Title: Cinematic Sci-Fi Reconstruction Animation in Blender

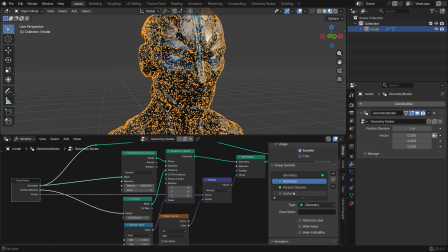4:05 I connected the other vector input to the Group Input node and renamed it to Disintegration from the side panel. I set the variable type to float with a minimum value of 0 and a maximum value of 20.
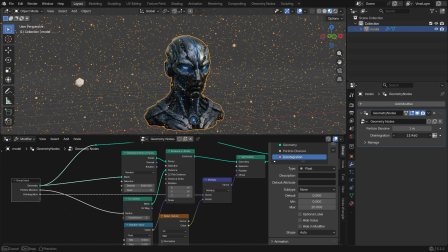4:17 Now, from the Geometry Nodes modifier, I can use this slider to control both the disintegration and reconstruction animation of the particles.
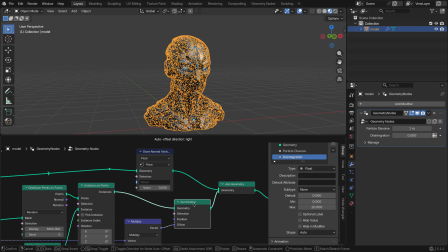4:25 In the next step, I added a Store Named Attribute node to control the visibility and fade effect of the original model during the render. I connected it directly to the geometry input that represents the model before the Join Geometry node.
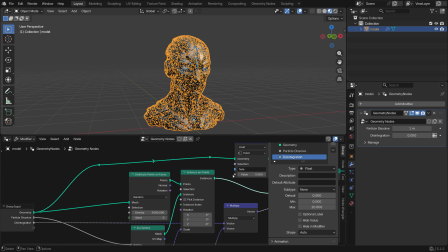4:38 I named the attribute Fade, then connected the value input to the Group Input node. From the side panel, I renamed this parameter to Fade Model and set the minimum value to 0 and the maximum value to 1. After that, I switched to the Shader Editor and added a Transparent shader.
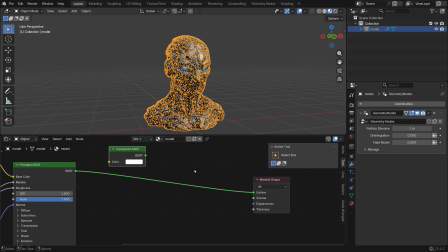4:56 Then I combined it with the original principled shader using a mix shader node.
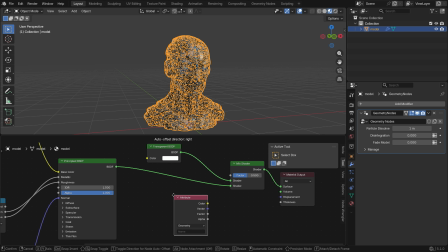5:03 To control the fade effect, I added an attribute node and typed the name of the attribute I created earlier, which was fade.
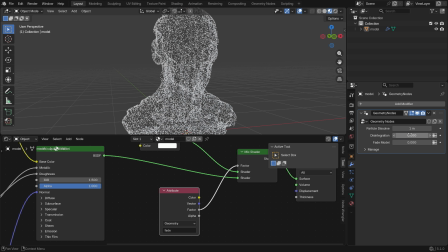5:10 Finally, I connected this attribute to the factor input of the mix shader so the model visibility could be controlled directly from the geometry node setup.
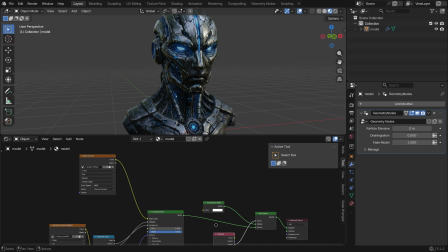5:19 In the next step, I created the glow effect for the blue areas of the model. First, I separated the main color channels using a separate color node and isolated the blue channel. Then I added an emission shader and placed a color ramp node in between to isolate the glowing regions.
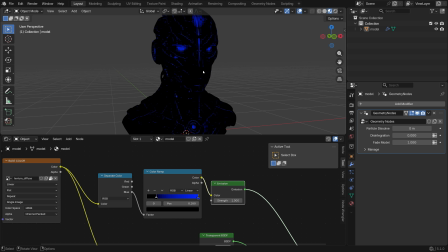5:37 I changed the second color stop to blue and moved the black stop closer to it so only the bright blue areas would remain visible in the mask.
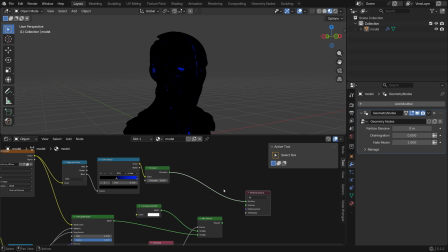5:45 Finally, I combined the emission shader with the main principled shader using an add shader node.
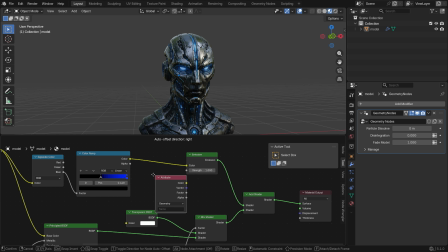5:53 Just like the fade setup, I added another attribute node and named the attribute glow. I connected the factor output to the strength input of the emission shader so the glow intensity could be controlled procedurally.
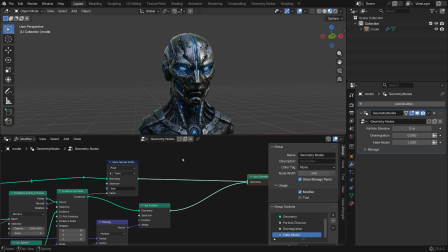6:05 Then, I went back to the Geometry Nodes editor and added another store-named attribute node with the same glow name. I connected the value input to the group input node and created a new slider called glow from the side panel.
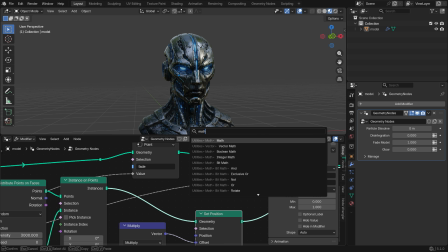6:23 To make the emission effect much stronger, I also added a multiply node before the value input and multiplied it by 40.
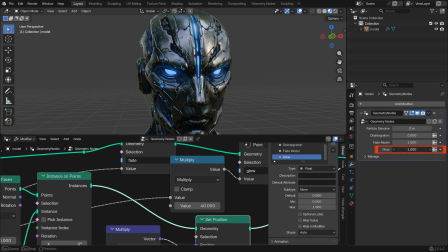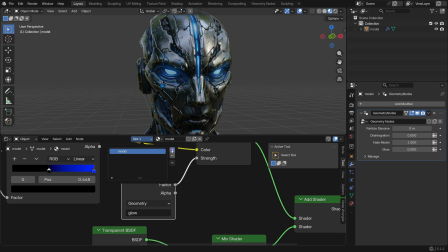6:36 After that, I went back to the shader editor and created a new material slot called Particles.
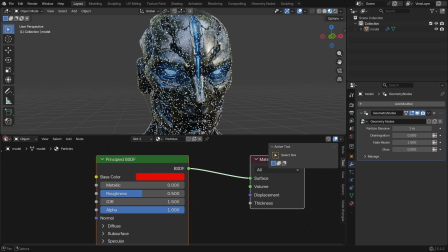6:42 To assign this material to the particles, I returned to the Geometry Node setup and added a Set Material node,
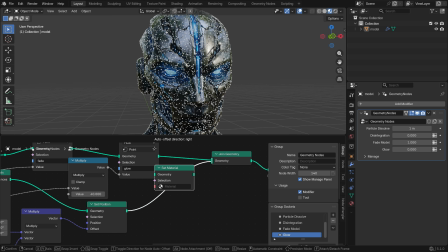6:48 then selected the particle material I had just created.
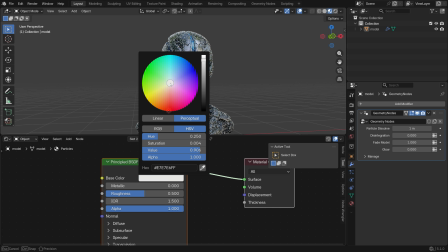6:56 Back in the shader editor, I set the base color to white, increased the metallic value to 1,
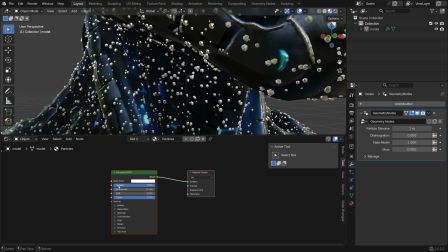7:01 and lowered the roughness to 0.1 to create a cleaner reflective look. Then, I added an emission shader and combined it with the principled shader using a mix shader node.
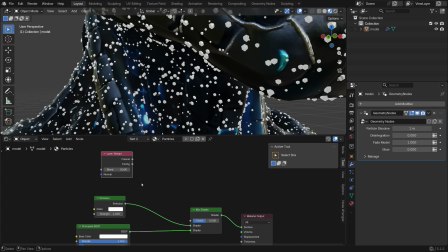7:11 To control the blend effect, I added a layer weight node and set the blend value to 0.2.
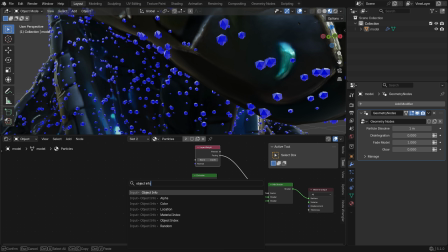7:21 Finally, I used an object info node and randomized the emission strength using the random output.
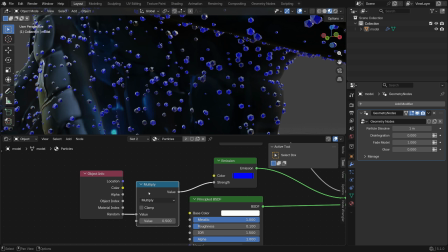7:28 I also added a multiply node to boost the overall glow intensity of the particles.
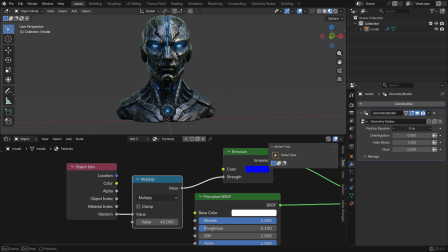7:35 I temporarily hide the particles by setting the particle dissolve value to 0, then switched to render preview mode.
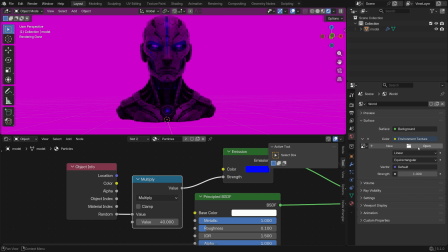7:42 For the scene lighting, I went to the World Properties tab and loaded a studio lighting environment texture.
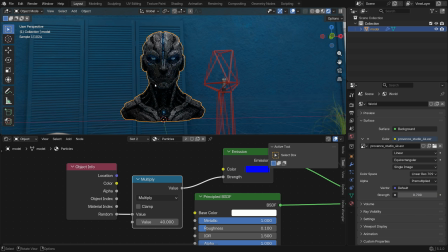7:48 I also lowered the strength value to 0.7 to keep the lighting more controlled and cinematic.
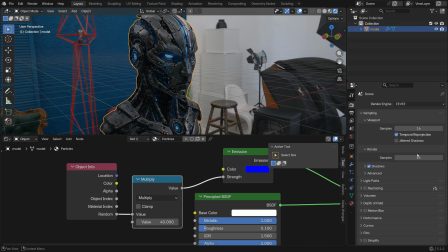7:54 Next, I switched to Eevee in the render properties for much faster rendering and increased the render samples to 96 for a cleaner final result. I decided not to enable ray tracing here because the softer reflections reduced some of the sharp metallic detail and contrast.
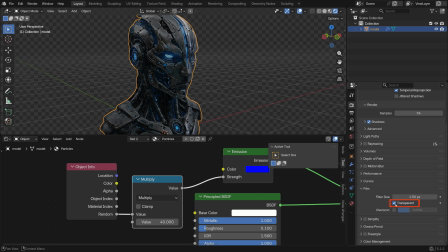8:10 Finally, I enabled the transparent option in the film section so I could composite the background separately later on.
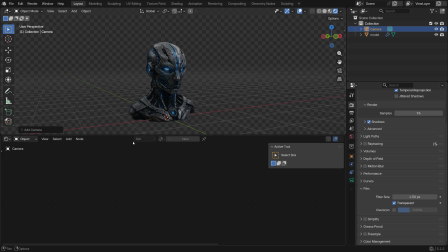8:16 In the next step, I added a camera to the scene and changed the focal length to 85 mm.
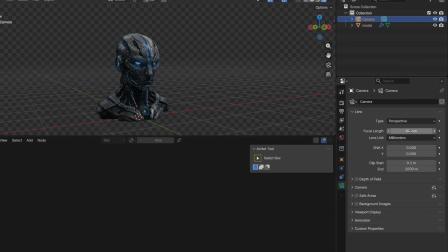8:22 I used a longer focal length here because it creates a much more cinematic look with less perspective distortion and stronger focus on the model details.
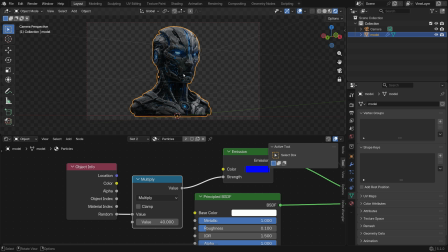8:32 After finding a good angle in the viewport, I aligned the camera. To make the model stand out more from the background and highlight the surface details, I also used Blender's built-in 3-point lighting add-on.
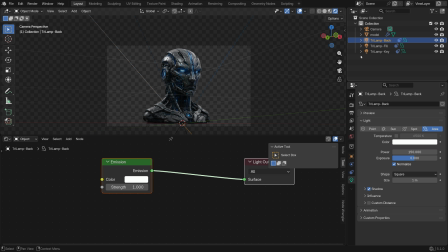8:43 I then increased the intensity of the back, fill, and key lights by about 3 times to create a much stronger cinematic contrast.
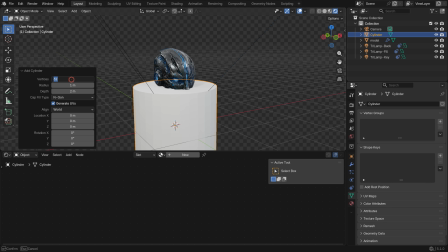8:53 In the next step, I added a cylinder to the scene and deleted the top and bottom faces so the environment lighting could still affect the scene properly.
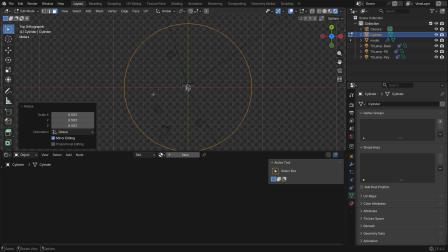9:04 After that, I scaled the cylinder up so it completely surrounded both the camera and all the lights.
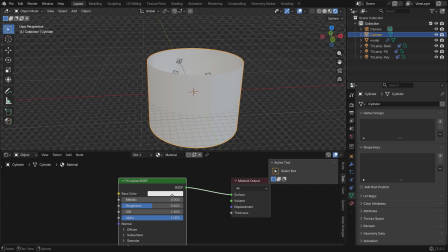9:10 In the shader editor, I created a new material for the cylinder. To build a soft gradient background,
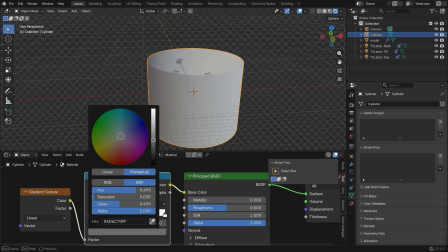9:16 I added a linear gradient texture and used a color ramp node to create a transition between a dark blue and a slightly brighter blue tone.
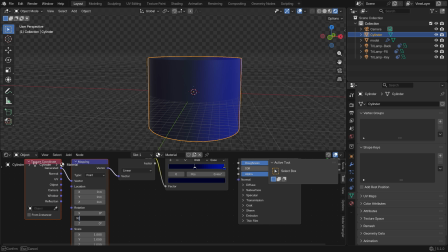9:27 Finally, I adjusted the direction of the gradient using a texture mapping node.
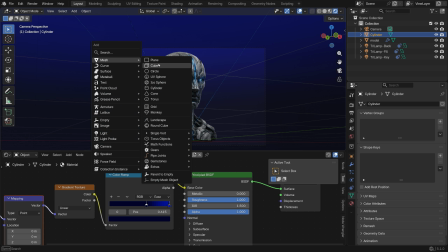9:35 In the next step, I added a volumetric atmosphere to give the scene a more cinematic look.
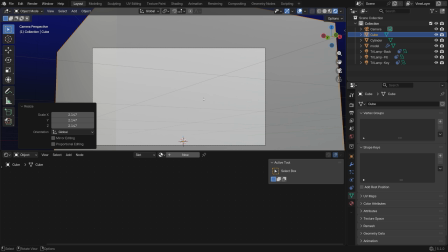9:41 I started by adding a cube and scaling it up so it surrounded both the model and the camera framing.
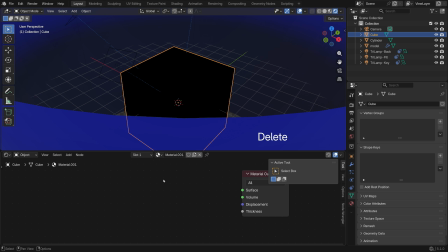9:46 Then, in the shader editor, I created a new material for the cube. Instead of using a principled shader, I added a volume shader and connected it to the volume output of the material.
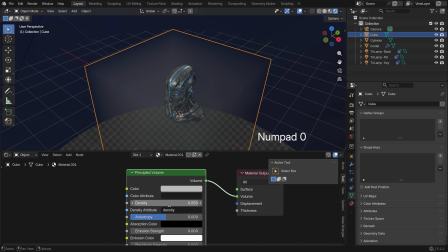9:57 To keep the effect subtle and avoid overpowering the model details, I lowered the density value quite a bit.
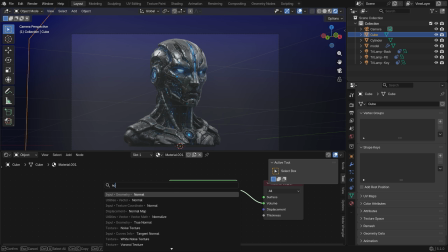10:03 I also added a noise texture and a color ramp node to create a soft, smoky atmosphere.
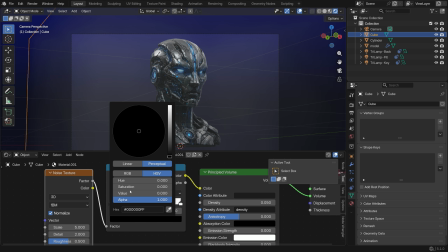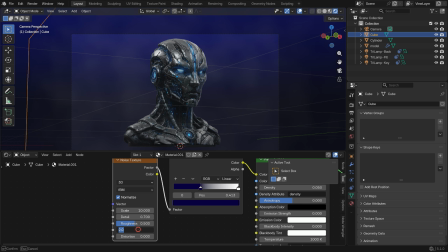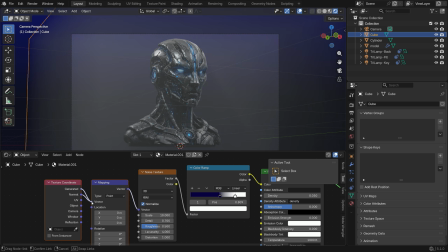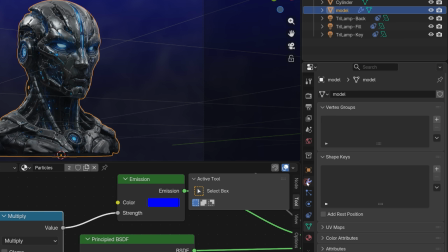10:23 Later on, I will animate the smoke movement using a mapping node. In the next step, I set the glow value to 1 and pressed F12 to render the image.
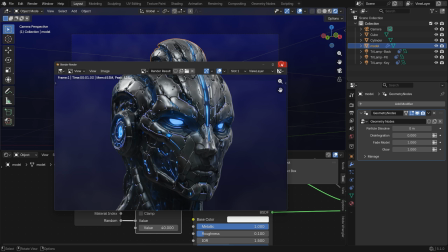10:32 As you can see, the glow effect was not visible in the final render yet. To fix that, I switched to the Compositing workspace and created a new compositor setup.
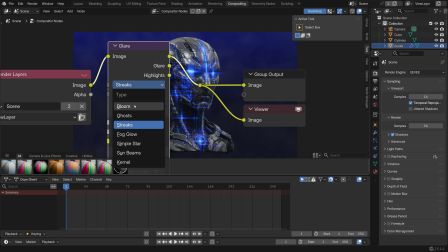10:41 For the glow effect, I added a glare node, changed the glare type to bloom, and set the quality to high.
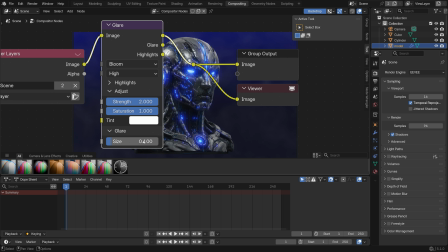10:47 Then I increased the glare strength to 2 and lowered the glare size to 0.1 for a tighter and sharper glow effect.
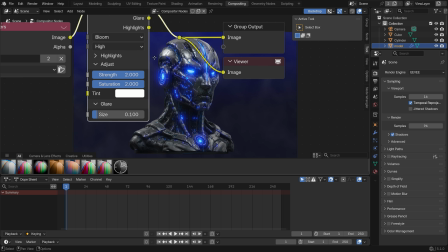10:54 I also increased the saturation value. Finally, I rendered the scene once again.
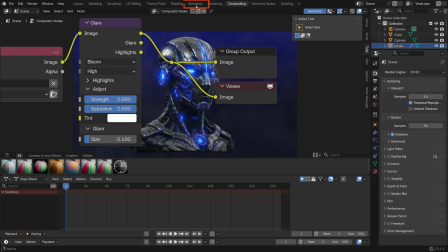11:00 Once I was happy with the result, I moved on to the animation stage. Next, I switched to the animation workspace and selected the model
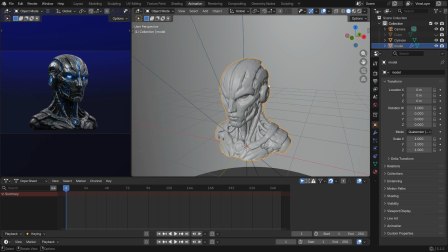11:09 so I could start animating the geometry nodes controls I created earlier.
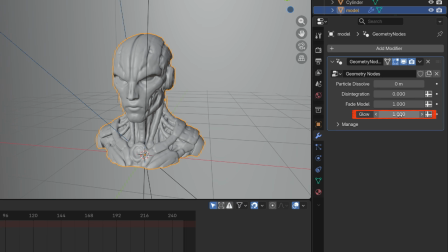11:13 At the first frame, I turned the glow value completely down to 0 and added a keyframe by clicking the small dot next to the parameter.
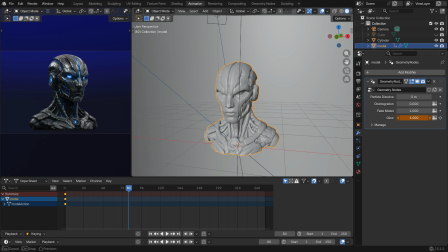11:23 Then I moved to frame 80, increased the glow value to 1 and added another keyframe.
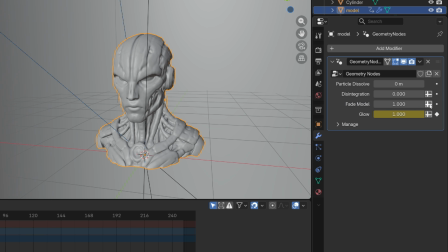11:29 At the same frame, I also added a keyframe for the fade value while it was still set to 1.
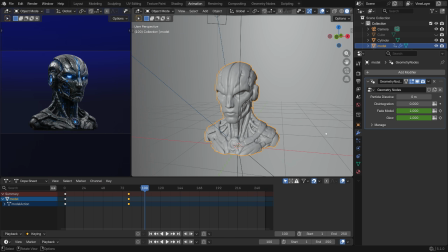11:35 After that, I moved to frame 100 and lowered the fade value to 0.3 before adding another keyframe. Finally, at frame 180, I reduced the fade value all the way down to 0 and added one more keyframe to completely hide the original model.
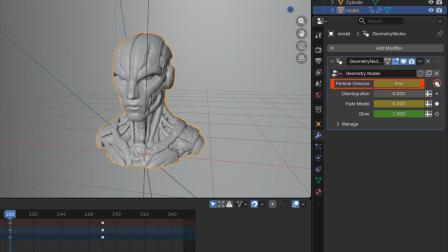11:52 At frame 100, I added a keyframe for the particle dissolve value while it was still set to 0. Then I moved to frame 160 and added another keyframe with the particle dissolve value fully set to 1,
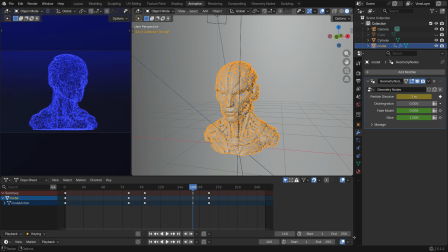12:05 which gradually reveals all of the particles during the transition. Once that was done, I changed the timeline end frame to 650 and started animating the particle disintegration effect.